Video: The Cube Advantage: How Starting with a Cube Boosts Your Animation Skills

same time so we'll get up there and then rotate and then do a slight rotation and it's okay to change your keys once you set them just flicking
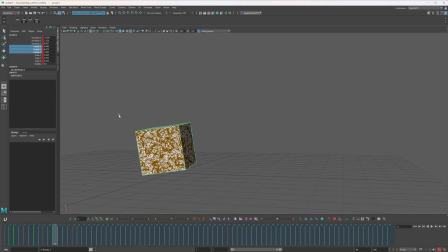through and seeing a spacing want to do a different tween for the rotation oh it feels like it's rearing up now and then we want to get over there and i think something cool would be to well obviously we're doing a big anticipation. We're doing like an anticipation into an anticipation to then go over there. So let's do something fast in the middle.
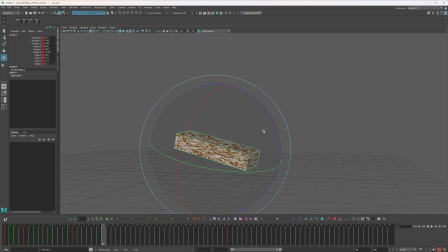I'm just going to set a breakdown. We'll do a big smear. I want it to almost feel like he's all that weight is like coming down, which is then like sending him forward. So I don't want it to be like an over arc here. I just want it to feel like it's pressing into the ground and then through to that next pose.
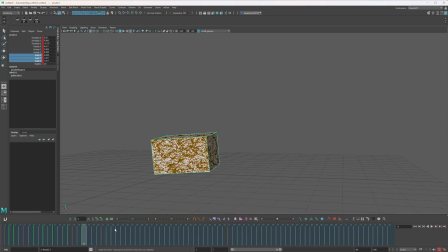Let's create an ease. see what gives us okay just want to maintain the scale for now and i also want to maintain that translation so it still feels like he's pivoting saying he it's a cube but giving it life it feels like it's pivoting on that point okay move our keys along just
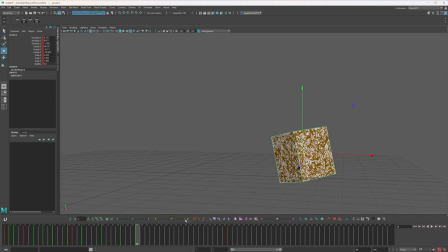to give us some space a nice ease out of that and we want to create our final ease in i'll tell you what we'll do a nice big jump up before the big landing that'll be cool i want to ease into that texture is actually not amazing for kind of doing that rotation
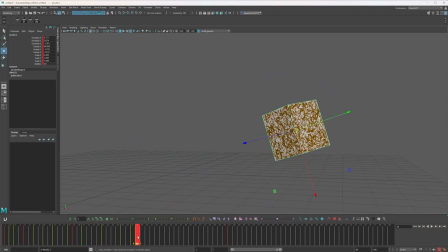because it's just the same on all sides but see what it gives us okay we want to create some more eases into this final pose this uh up pose ease down look at that rotation as well so i've looked gone through looked at what the translation is doing feel happy with that and
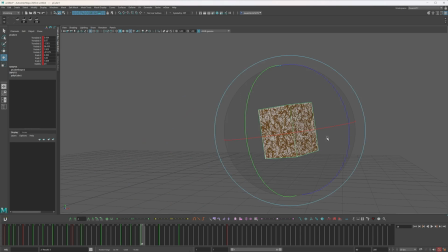then i want to go through and look at what the rotation is doing it's the same as doing overlap on a full human character and why i just want to squash that a little and let's go full cartoony with this landing and you can just stretch them a bit i feel like i'm coming back down on this back point here i'm just doing this to camera because
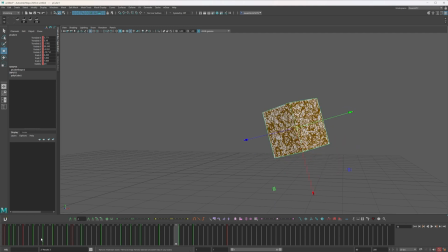well it's easier and i'm essentially treating this as a 2d animation flicking between my drawings like glenkeen and creating some animation so again let's just create another key in here another overshoot okay so i I feel like if we flick through, we have a lot of poses in here. Still need a couple of eases. Boom. Okay.
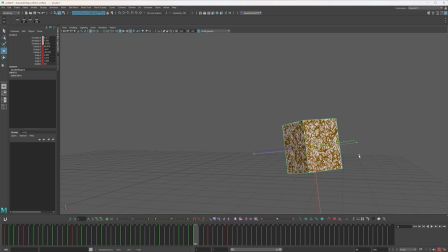So let's just create one more key in here. Let's actually have that go something like this. Ease into this final pose. So as if we're getting there and then doing our squash after. Yeah. Let's basically get there. Again, this is the pivot. So we're just going to flick through, track that.
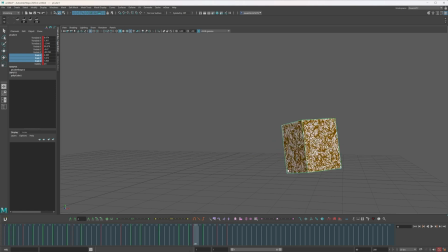And then a little more squash in there. It's fine to put in tweens and for them to be wrong. and then you flick through and then you see that they're wrong and then you just adjust them i want to bounce out of that so let's just ease into our final pose sorry ease out to our final pose and now we
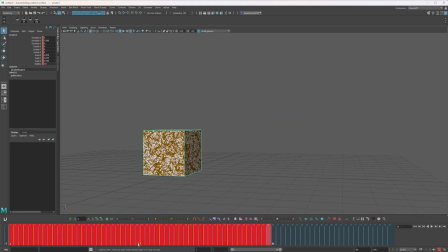flick through okay let's do some timing on this grab everything i want to ease out of that first pose a little slowly have some big spacing where we get into our first pose which is this anticipation ease into that ease out of that first pose see how that feels you can always come
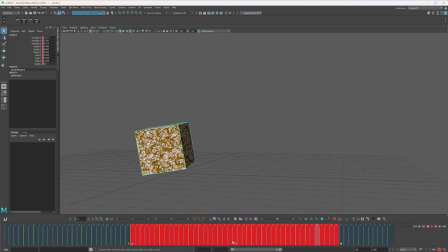back and adjust later this definitely needs to be longer hold than that definitely want this one to be fast i feel like we can maybe
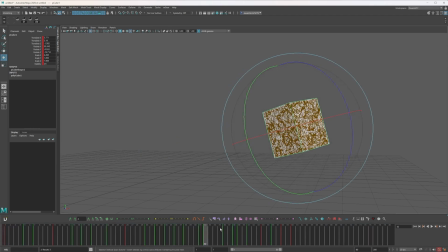add one more key in here it's now the ease a little adjustment for the rotation two three and the same on the way down you want to think
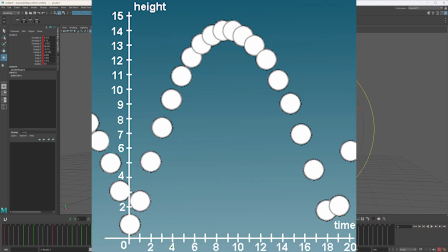about parabolic arcs when you're doing jumps essentially it takes the same amount of time to come up as it does when it comes down if you're relying on gravity
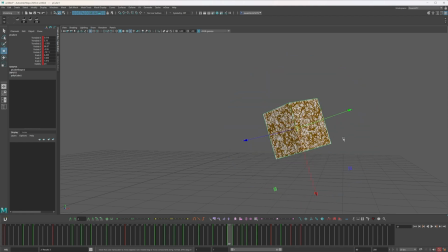might be a little bit not beginner friendly but essential for animation to understand parabolic arcs even if you don't think about oh yes parabolic arc the word itself just think about how things move don't like how stuck this is getting i'm just going to tweak make it more of a palette parabolic
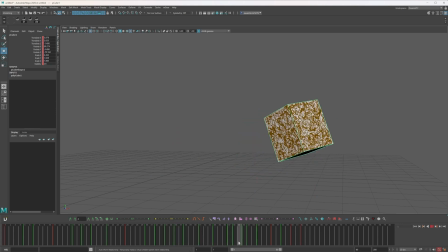arc and sometimes i'll just hit play on my timeline and see how that's looking okay let's play that through see how it feels okay we're feeling a little bit labored at the end i feel boink so i just want to push these together and see if that gives me something better i don't like how
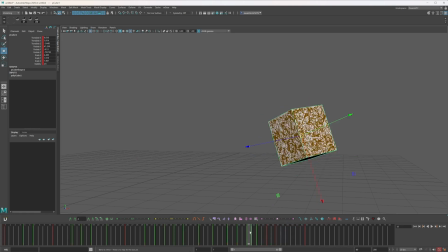it's easing up i think so let's get rid of this key have it really pop into that final pose and just ease moving